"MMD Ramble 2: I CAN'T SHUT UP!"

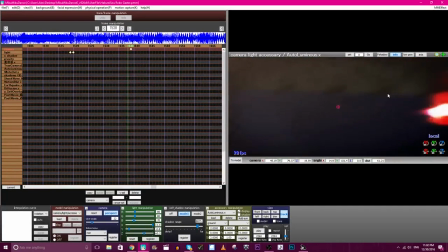I have no intention of making any mecha battles or anything like that in any point in my life,
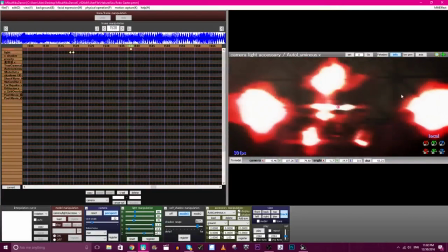but Jesus, if I did, I would use this one like right away.
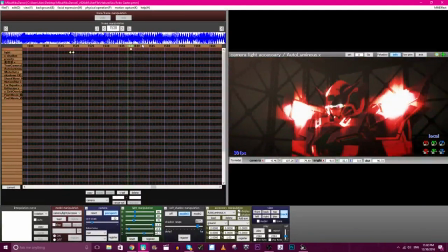Look at how cool he is. Going back to the other project, yes, I don't want to save any of that.
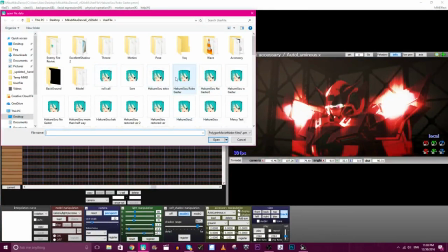Leave me alone. It's that one. That's the one I need.
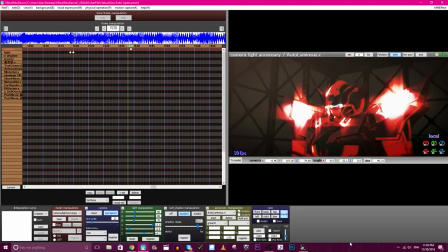This is gonna take a minute. Okay, well, we'll talk about the last bit of forced perspective, really, and then frickin' this was.
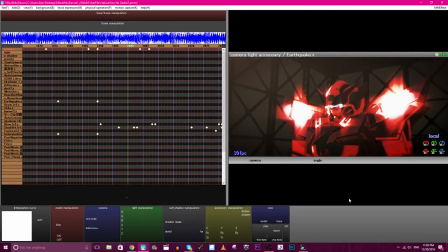I don't even know what tips to give, really. Because all of this was basically. I mean, all of my animating is basically just me going, I'm gonna try to do this, and then I try to do it, and then I say, like, is this good enough of a thing?
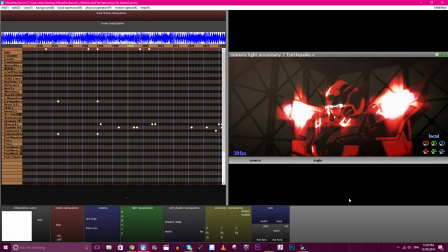And then if it is, I move on, and then I release it, and if it's not, I keep working on it, or I dump it.
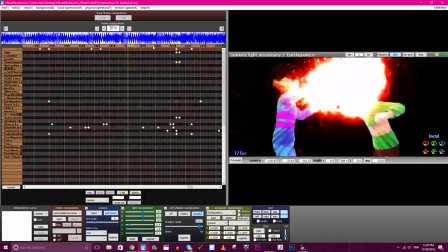Kind of goes back to that whole, like, being honest with yourself and being honest with your work.
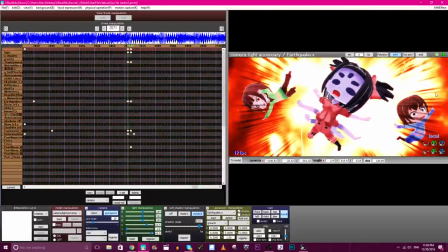Oh, Hannah models everybody likes. Look at this little chibi-chabus. Chibi-chabus! I love them to death. They're so freaking cute, and I hope I can find an excuse to use them in the future, even though I'm not sure I will.
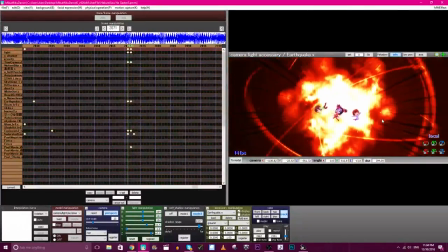Also, look at this explosion effect. It's another effect by, Beam Man, who makes these effects just so unbelievably easy to use.
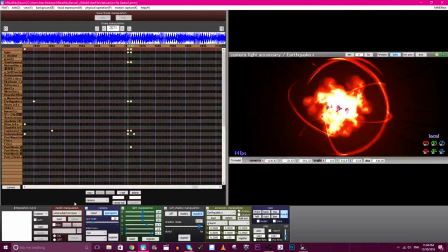Like, it's ridiculous. Let me see if we can not track it, and then just move to the town and play this out.
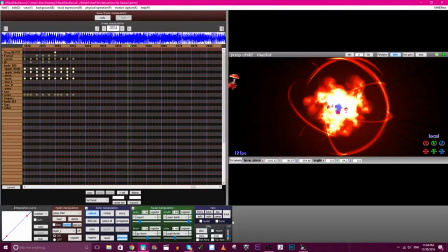Oh, wait, no, we have to track it. Dang it!
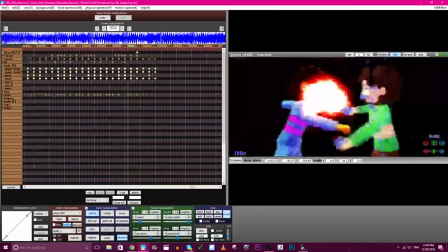I wanted to kind of show you the explosion from a distance a bit more, but it's gonna be hard to do.
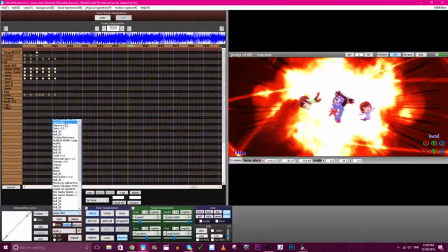Whatever. I don't need to be on Poop Child. No, thank you.
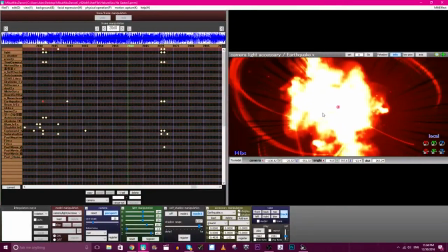So anyhow, I adore this effect with a passion. It's great. I want to use the Chibi Chabas in the future,
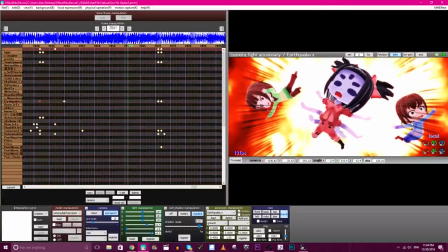and I put Muffet in there because, I mean, God, look at her face.
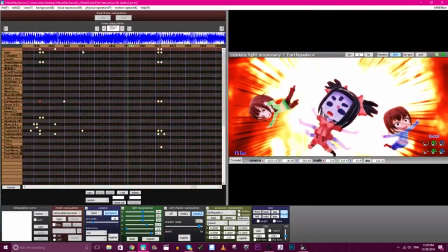She's so cute. Also, the funny thing about these chibi models, they're not actually smaller than a normal model.
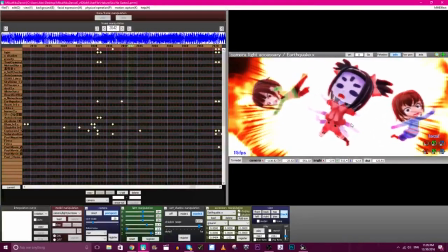They're proportioned to be the size of a normal model, and I like that a lot. Much easier to work with.
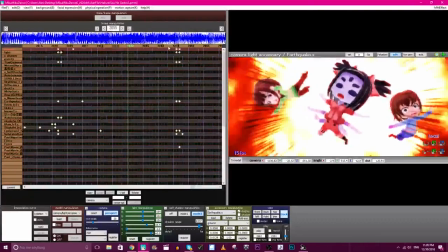Not that that's important, but geez, look at her colors. I love it.
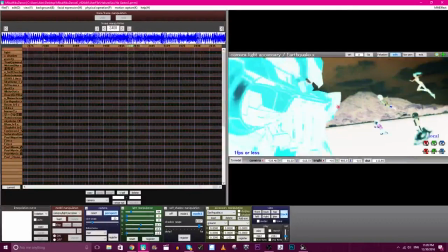Anyhow, freaking last bit of forced perspective that I said I was going to talk about is here during the stupid negative scene, so let me take that negative effect off because it's hurting my eyes.
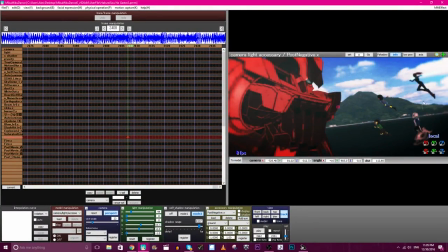They are not lined up with this here.
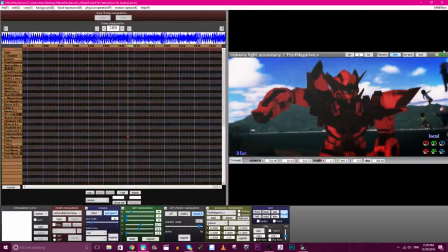Well, I guess you probably already saw it when I was spinning this around, but they're all on one plane, basically, over here.
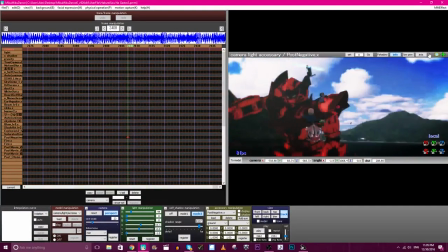Plane of existence. And that's to make them look smaller.
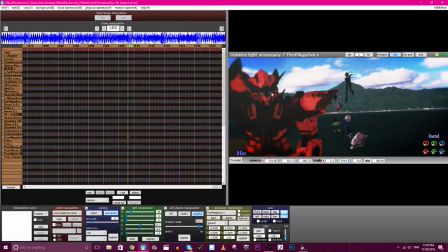Because when they're over here in this area, they look way too big in proportion to him.
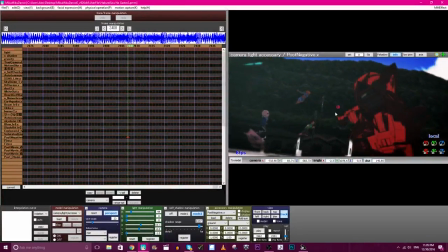In comparison to the original video. I was trying to, get them around the same size. And they looked way too big when they're actually lined up with him.
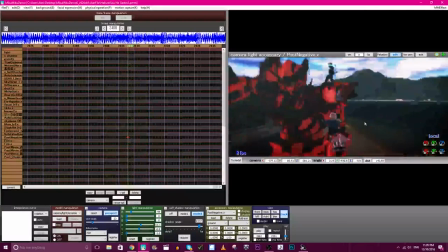So moving them over to the right, using forced perspective,
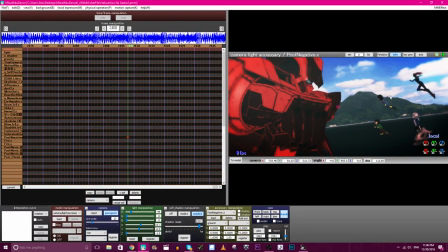boys and girls, it makes them look smaller without them actually being smaller, but it's an illusion. It's an illusion. And it's a great one, and it's a good thing to use and learn and so on and so forth.
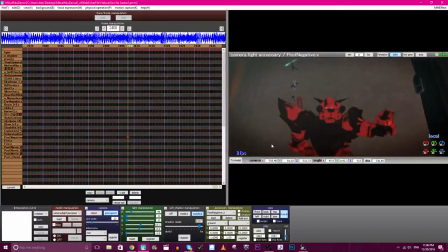Animation is just problem solving, I'll say it again.
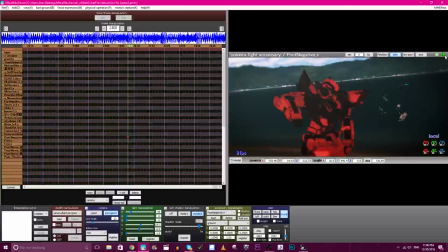It's nothing but problem solving and just finding ways around things. That's basically all it is. I mean, other than trying to master motion and whatnot, which I am nowhere near because I'm afraid of feet.
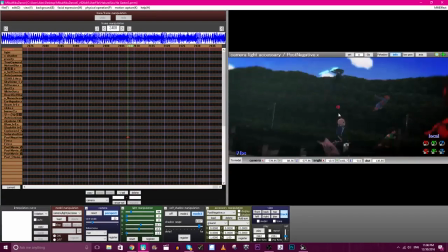Which has become very clear in my videos, and I kind of want to do more things with feet. I want to do more walk cycles, run cycles, just natural movement.
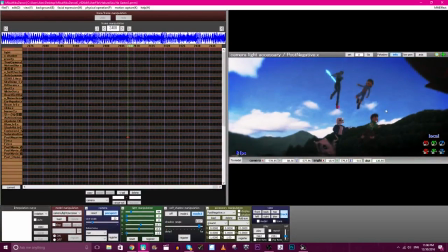I need to do more of that because I'm doing a lot of like this really action-y stuff, which I don't want to stop.
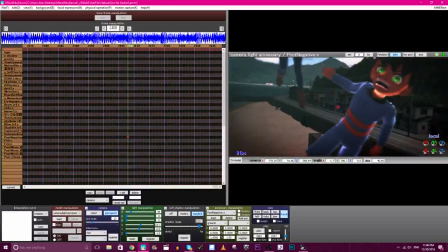I'm not gonna, like, that's just fun stuff to work on. I love it. Oh, chill out, man.
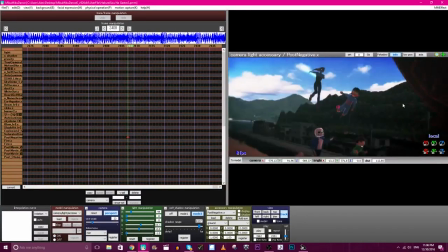Your face is crazy. You're following the camera with your eyes, and it's creeping me out.
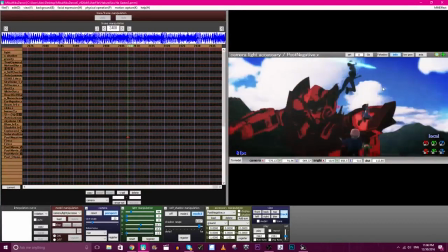Which is, like, the action stuff's super fun to do, but I also want to be able to, I also want to be able to have opportunities to work on more
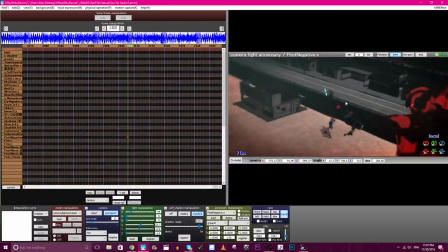natural motion, just kind of everyday motion as well mixed in. I need to work on my acting, like, abilities with freaking,
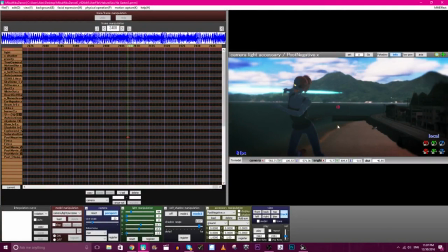when it comes to animation, because, like, that's why Determination is one of my favorites, is because it mixed a little bit of the action with actual acting. And so Determination and, like, the Skelebros Meet Their Doom are two of my favorites,
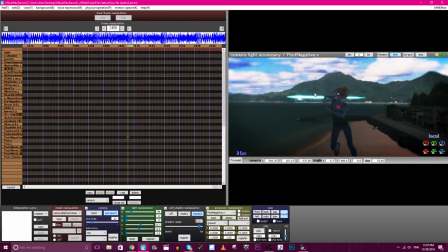and they were so fun to work on because I got to really portray, clear emotions, and I tried to give the correct motion to what was being acted out, and that's fun to do.
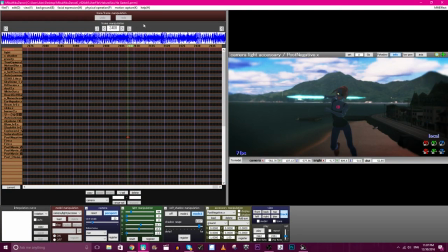It's fun to actually act with your model, which you should always be doing either way,
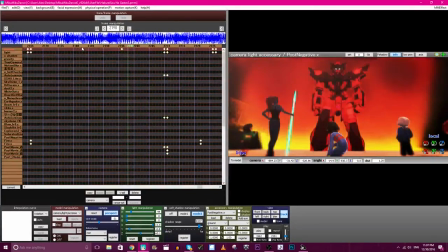but just in the more traditional sense of they're saying words, make sure the emotions match up with the movement and things like that.
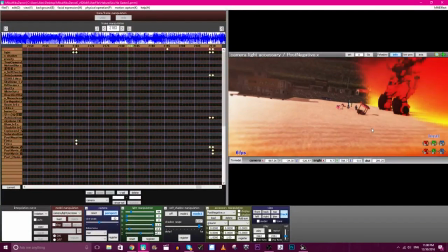Such a blast. Oh my god. Oh my gosh, the fire.
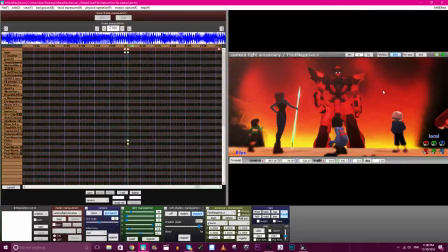And actually the whole thing with the black sky, that was a mistake. Well, not a mistake, it was unexpected.
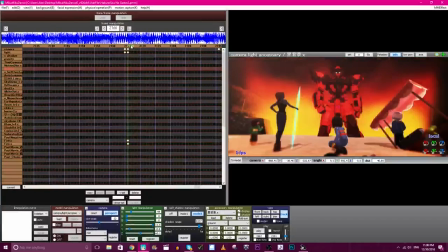Originally, when I did not add the God's Ray marching to the scene just right after this,
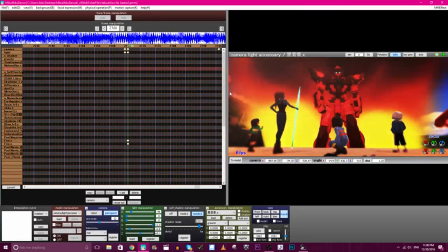you saw the blue sky here, and in the back of my head, I wasn't thinking about it directly, but in the back of my head, I was like, the fire and then the freaking blue over here is just so distracting, because it's like, oh, it's a nice day back here.
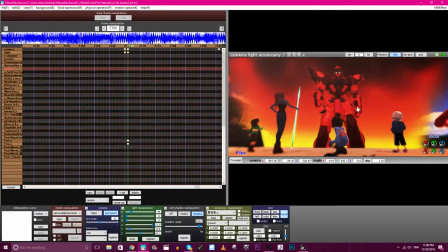And I was like, oh, well, there's really not much I can do about it. I can't add fog or something, because it's going to make everything up in here a little too, ugh.
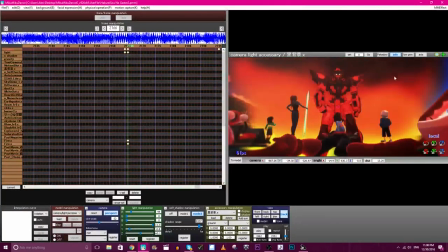And I was afraid to add such a big effect in so late.
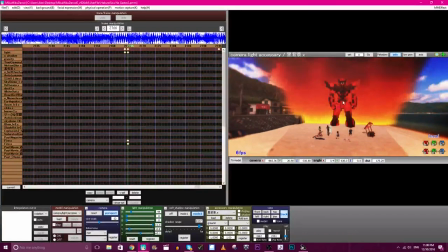But then I thought, oh, and on God's Ray marching, because the next scene, it had to have better lighting.
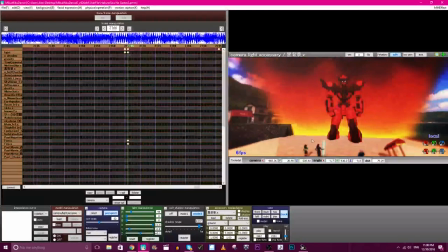It just had to have something to make it pop. And then when I loaded in the God's Ray marching effect, I was like, shoot!
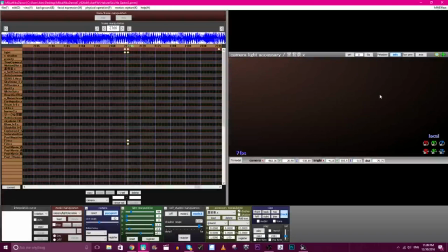Why is it taking out the freaking sky? And I was getting really upset, and then I realized, wait a minute.
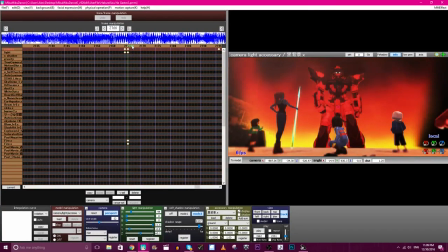I'm only using it for this last scene here, and it actually looks better with it black. So I was like, okay, I'll roll with that. And so it was perfect.
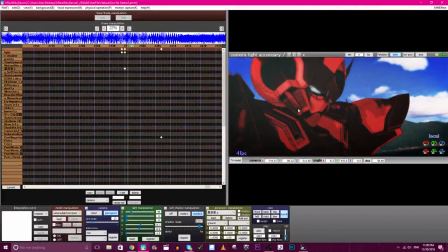And then just during the last bit, I turned it off, so that it matched up with the original a bit more.
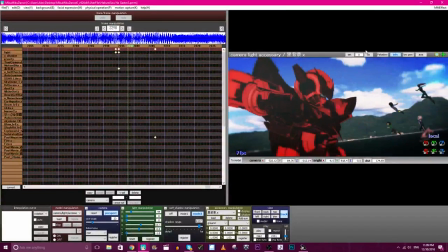And it's less distracting because the fire's no longer in the scene anymore.
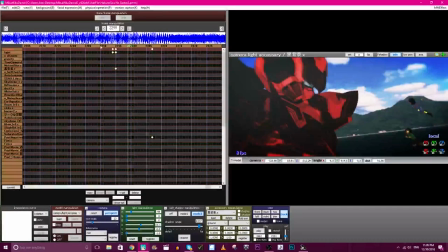It was just those clashing colors, those technically complementary colors, were way too noticeable.
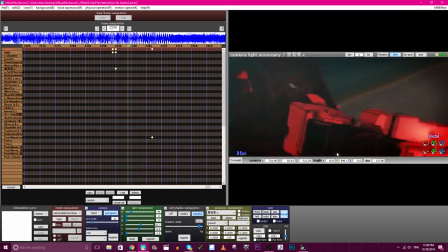So yeah. Freaking, I am going to work with Chara more in the future, Char. I don't care what anyone says. Not that anyone's really saying anything, but Jesus Christ. I love his face. I'm gonna say I go back and forth between, everyone fucking knows, I don't care.
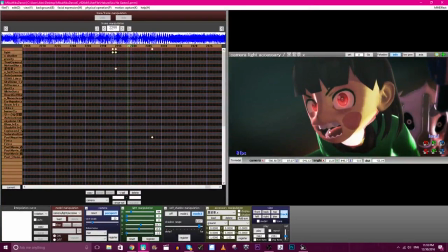I love his face, I love their teeth, because, like, you have the choice. You have the choice to make their teeth shark teeth. And I just think shark teeth fits Char perfectly in my brain, at least. I love them. I love their crazy face. I love the skulls in their eyes.
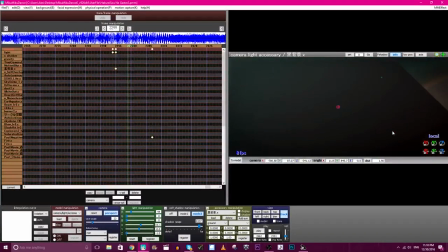Did I mention I love these freaking models to death? I don't think I have enough in my life.
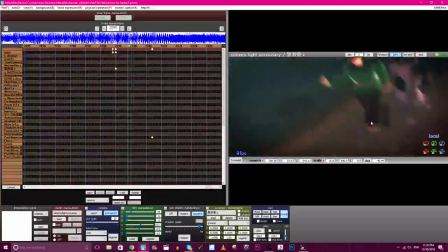Oh, don't worry about this. This is part of this this freaking Gaster Blaster was literally added during the last 5 minutes. Anyhow,
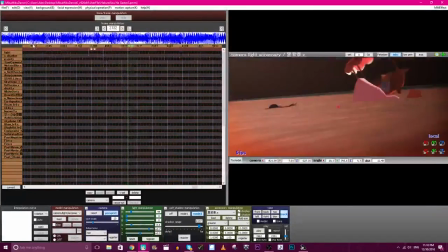I wonder if I've exhausted everything I could possibly talk about in this animation, when I probably haven't.
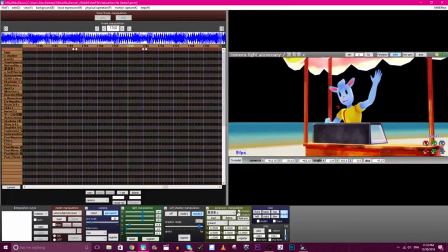I just can't think of anything to say.
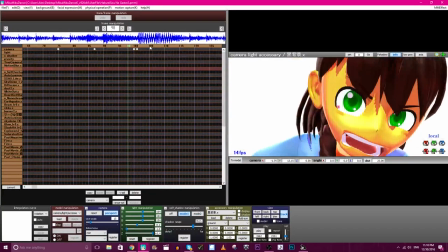This beginning part's one of my favorite things to animate, and it's the only reason why I worked on this project, is because I was like, hey, these models...